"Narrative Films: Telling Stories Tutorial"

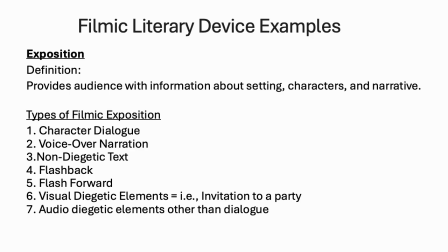256s
Primary of which is on-screen dialogue, but there's also things like voiceover narration, flashback, flash forward, visual diegetic elements, and other audio diegetic elements other than dialogue. Another common literary device used in film is the doppelganger. Now, this is a German term that is literally defined as walking double. Now, this is when characters or settings or something else, some other visual or even an audio element of the film is a reflection of something else.
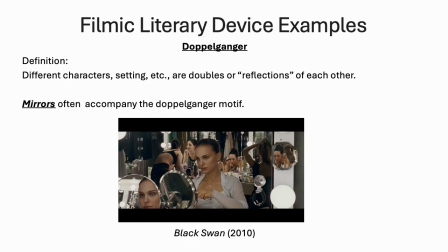289s
There's often symbolic meaning in that comparison. Now, you will see mirrors commonly associated with the doppelganger motif. Another effective literary device in film is the physical transformation. Physical transformations occur with a character or a setting going through a drastic exterior or physical change that usually signifies an equally drastic internal change.
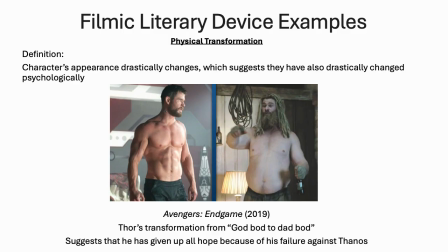315s
In the film Avengers Endgame, we see a very good example of this with the transformation of the character Thor from the God bod to the dad bod. Now, this transformation signifies something a little bit deeper than just Thor letting himself go physically.
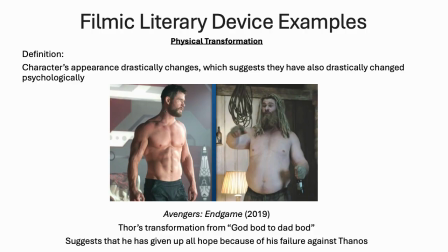333s
It symbolically indicates that Thor has given up on the inside, or has given up all hope due to his failure in the previous film with Thanos. Another literary device that's used in film is allusion. Now, an allusion is a reference in the film to something in the outside world or another piece of literature or maybe another film.
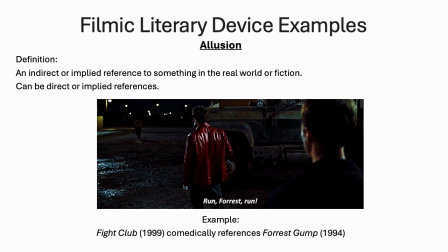356s
The film Fight Club is a good example of many allusions. One in particular is when Tyler Durden has threatened the life of a clerk and has let him go, and as he's running away, he yells, "Run, Forrest, run!" Now, this is an allusion to the film Forrest Gump. Now, this film has many different types of allusions,
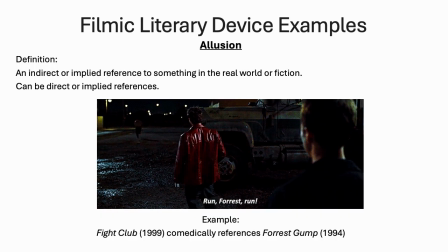376s
but this is one that is a clear example of referencing another film in this particular film. Another literary device that's seen in film is homage. Now, homage is a type of allusion, but at a much deeper level.
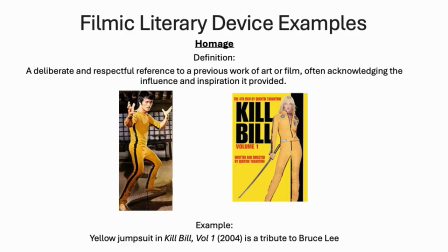391s
It's a deliberate and respectful reference to a previous work of art or film. A good example of this is in Kill Bill Volume 1, when the bride is wearing a yellow jumpsuit similar to what Bruce Lee wore in Game of Death. In this way, Quentin Tarantino is paying homage or great respect to Bruce Lee,
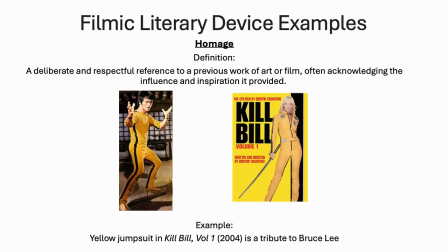411s
one of the most influential characters in film history related to martial arts. Let's now take a look at the idea of visual metaphor. It's defined as a visual image that suggests a particular
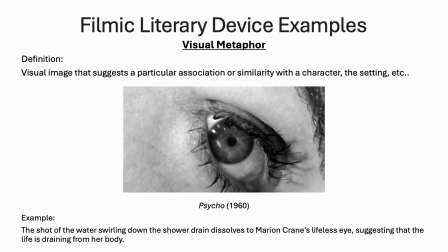424s
association or similarity with the character or setting or some other element in the film. An example of visual metaphor is in the film Psycho. In the famous shower scene, after Marion Crane has been brutally murdered,
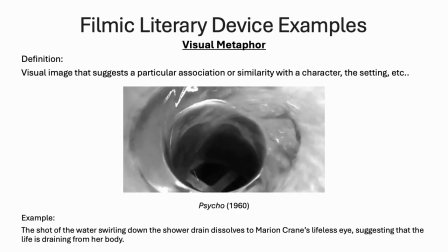438s
a shot of water swirling down the drain dissolves to a shot of her eye.
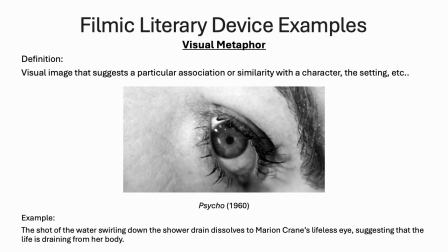443s
Now, this visually and symbolically indicates that the life is slowly draining from her body. Then there's the MacGuffin, which is exclusively and primarily associated with film.
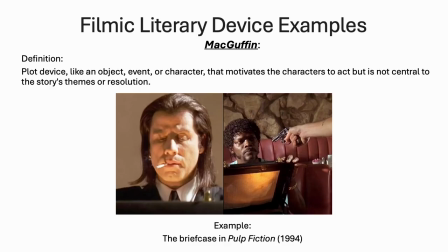456s
Now, the MacGuffin is a plot device, which is an object or event or character that motivates the characters to act, but is not central to the story's themes or resolution. One that we're going to look at here is in the film Pulp Fiction. The briefcase is something that is a point of mystery,
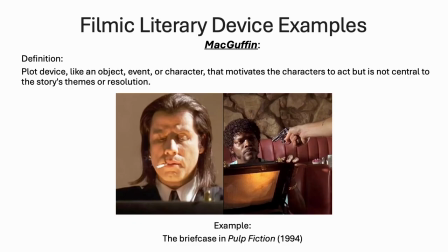475s
but it is something that the characters are actively seeking, and often death is associated with it. The color motif is also commonly used in film. Now, sometimes this applies specifically to the entire visual color palette of a film, or it simply is the appearance of a particular color that signifies something that's important to the themes and plot.
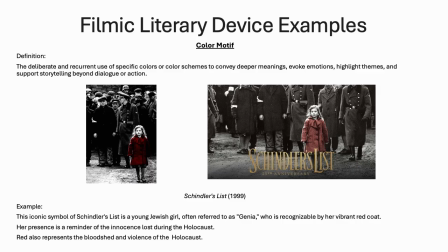497s
A famous example of the color motif in film is in Schindler's List.